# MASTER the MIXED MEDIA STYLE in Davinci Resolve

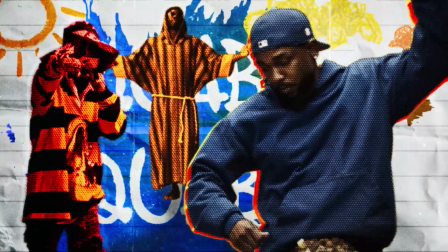Hey guys, today I'm just going to be doing a breakdown on this and how I achieved this mixed media style within DaVinci Resolve.
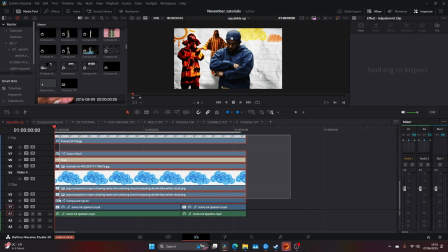So first of all, I'm going to highlight everything and just make sure they are not visible.
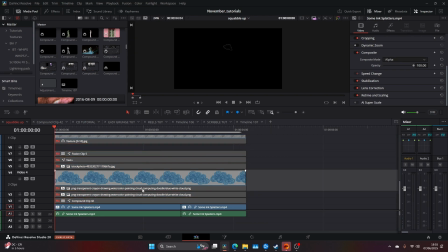I'm going to quickly run through everything and hopefully you learn a bit on the way. So first of all, I have these ink splatters here.
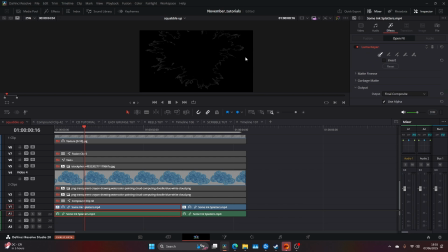I just added a luma key, and on that luma key you could remove the white. I did the same for this bit as well.
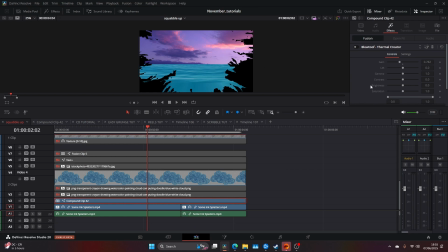And then within the luma key, I made sure my background was set to foreground and the luma key was set to alpha.
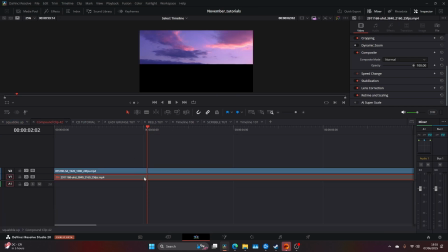My background was just composed of two images. So I got this purple sky and this sort of blue water. And a quick tip, if you don't want to jump into Fusion and mess around with the sort of the stretching and the transform nodes, you can just come along, uncheck this, and you can stretch this and change the pitch and the yaw
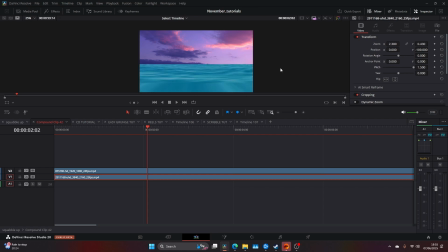and sort of make it into this flat landscape, which I did.
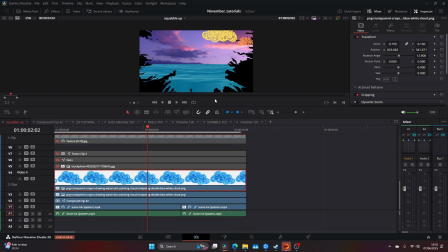Once I've done that, I added these colors and these drawings. They're originally PNGs. I don't think they were PNGs actually, they were just sort of white images. Yeah, I could have used the composite modes, but I opted to use a luma key to cut out the color,
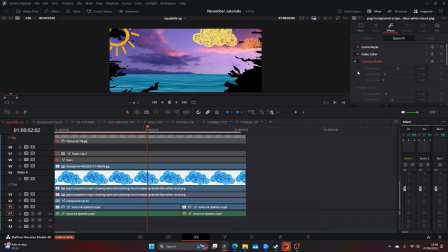add a false color to change, and then add a camera shake to give it that floating effect.
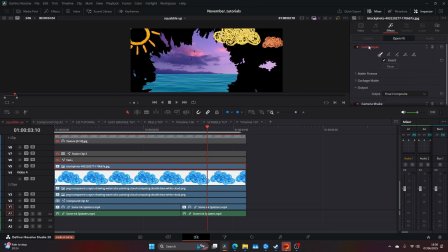And I just duplicated this and all of them. If you want to have a look at my camera shake settings, which you can find in OpenFX on DaVinci Resolve, it's just the motion scale, which is sort of around 0.4, and the speed scale quite low. So you get this sort of floaty effect, which kind of sold what I was going for.
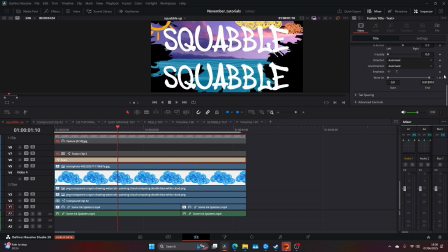I then added the text, which was this squabble squabble. You can see here, I've just keyframed the right on, so it animates in.
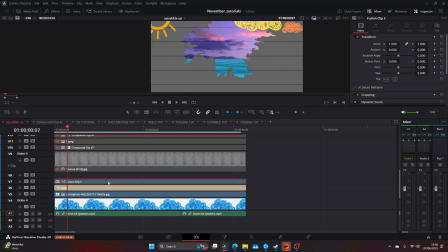Once I've done that, I added these lines.
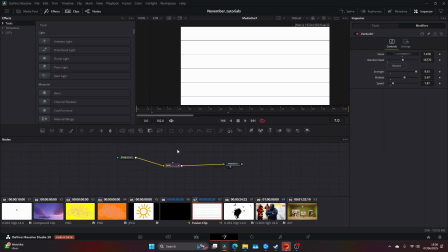And now what I do with the lines is I came into Fusion, I added a grid, and these are my grid settings. So I column cells to 1, major line spacing 0, and you can copy these here. I won't go through them all. And then I came into here, right click, modify with, and added a perturb.
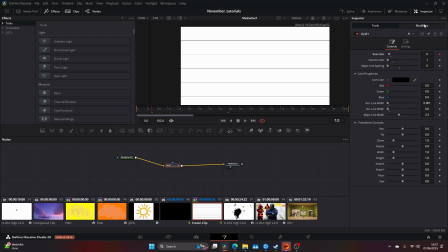There's obviously already a perturb on here. I come to modifiers, and these are my settings. I up the strength, the wobble, and the speed down a little bit, and I kind of got this randomized line, which emulates like a line you'd see on an old notepad or something.
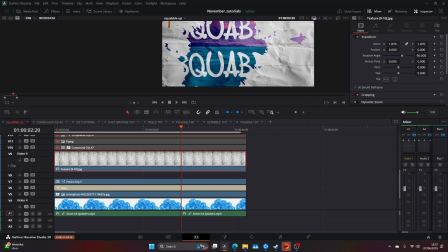Once I'd done that, I added this texture, and this really filled in everything. And this was set to linear burn.
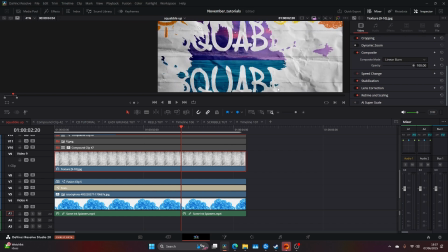And this kind of gave me my notepad texture. Instead of just being that white solid color, I wanted something that looked a little more realistic.
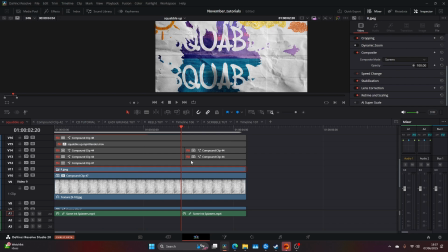I then added this guy, or this texture, sorry, which is just this. And this is just on a simple screen composite mode. Once I'd done that, I added my characters.
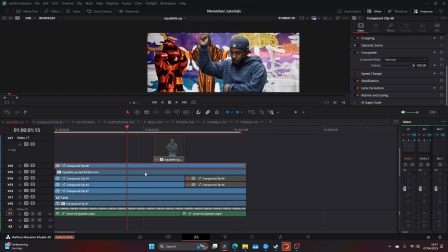The characters I used Magic Mask, and then I applied my Bluetooth Mixed Media tool.
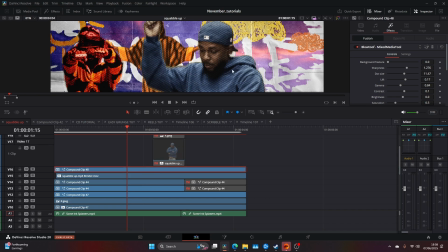So when you apply the Bluetooth Mixed Media tool, you can start to really develop the halftone textures and mess around with everything.
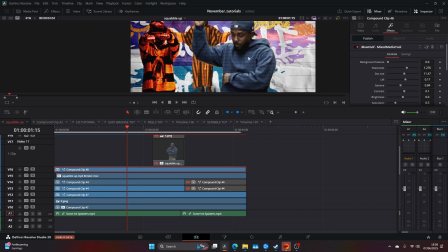I also come in and change the colors of them just to blend in with that teal, orange, and blue look.
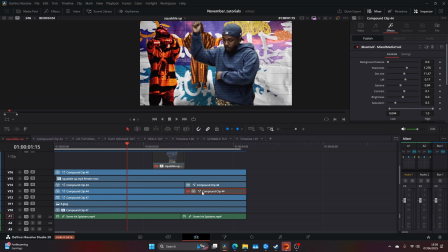And start to really shape the color scheme and tie everything in. Sometimes when you're compositing different things from videos that have already been made, you should mess around with the colors and try get everything to match and build into your color scheme rather than leaving things quite separate.
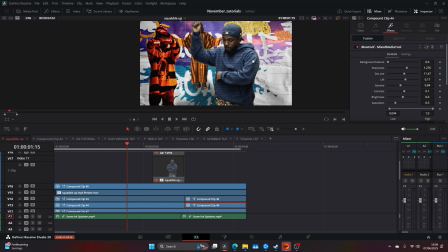And I think on a mixed media tool or mixed media style process, you can achieve this quite easily just by coming into the color panel
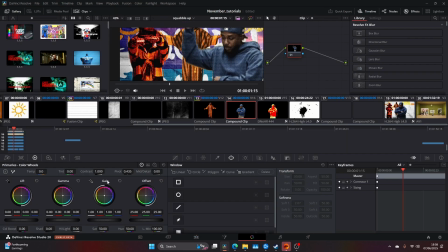and using the color dials such as the gain and the gamma and the contrast.
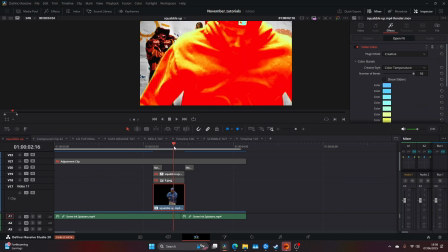Once I'd done that, I added this sort of other bit here to hide the flash,
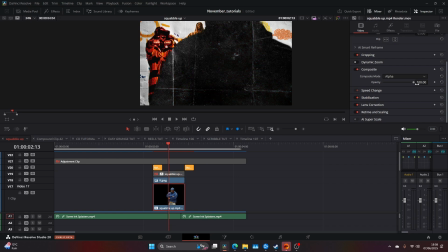and I did similar what we did with the ink splatters. I made the bottom alpha, which is Kendrick. I made the foreground my color scheme.